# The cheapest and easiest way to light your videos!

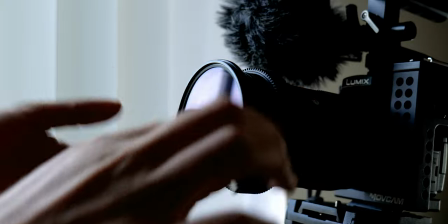Now I use one by Nissi and it's pretty good as far as like it doesn't take that much of the sharpness away from my lenses but that's definitely something that if you're gonna be filming a lot in natural light having a good ND filter to block the light and being able to shoot at lower apertures right now I'm shooting at f3.5 that's a very crucial thing to have so definitely look to adding a variable ND filter or just ND filters in general into your kit let's talk a little bit about how you can use natural light to shoot YouTube videos like this obviously a really great way to utilize natural light is to use a window and if you have a big window like I do in my office
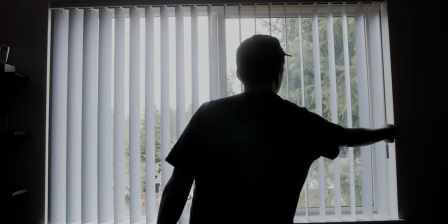it can be a really nice big and soft light source to light a YouTube video with.
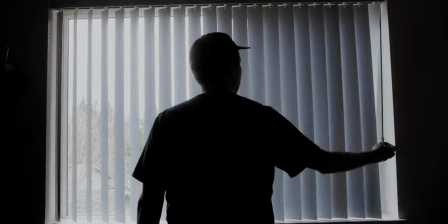Just having a large window with some blinds can help soften and shape the light and give you something that's actually really flattering. So I'm going to move my camera and show you what filming in front of a window would look like if I was making a YouTube video.
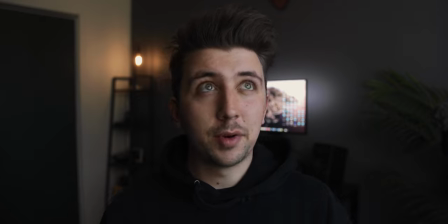Okay so here we are and I am being lit with my window and I've just used my blinds to help shape the light so that it hits my
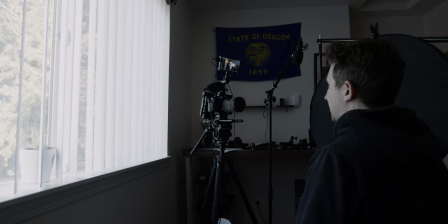face really nicely and I even have just a little bit of negative fill right over here just to block any of the reflections off my
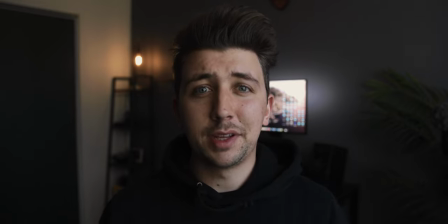white walls from coming back on me and just giving me a really nice shape to the light and I think this actually looks really good. I would be totally fine with shooting a YouTube video just using my window. So my window does face to the east and since the sun is on the decline right now I don't have a lot of light blasting through this window but if I did there are some ways that you can soften the light even more so that you're not getting too harsh of a light
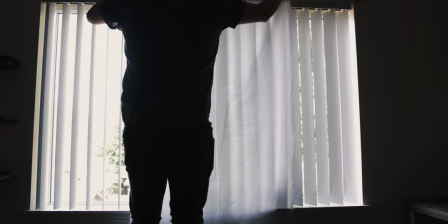on your face. Now something really cheap and effective is something like this. This is just a really cheap shower curtain that I got for like five bucks or something like that.
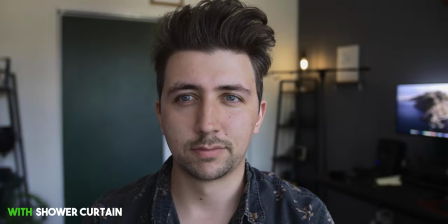You can just hang this in front of your window and that'll soften the light really really nicely.
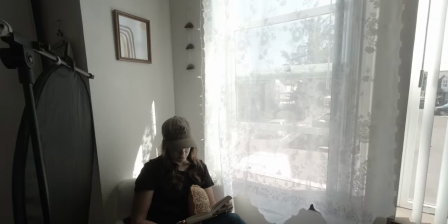Something else that works really well are shears. They really help break up the light and create a really nice soft flattering light on your subject. So yeah that is how I utilize and shape natural light and Hopefully this was a little bit encouraging if you don't currently have any lights yet and you're trying to make some nice-looking images You can do it with some pretty cheap equipment. Anyways, I think that's all I have for you today If you enjoyed this video, it would be really cool if you hit the like button and Yeah, if you'd like to check out some more of my videos, you can click on either side of my face Thank you so much for stopping by and I'll catch y'all next time later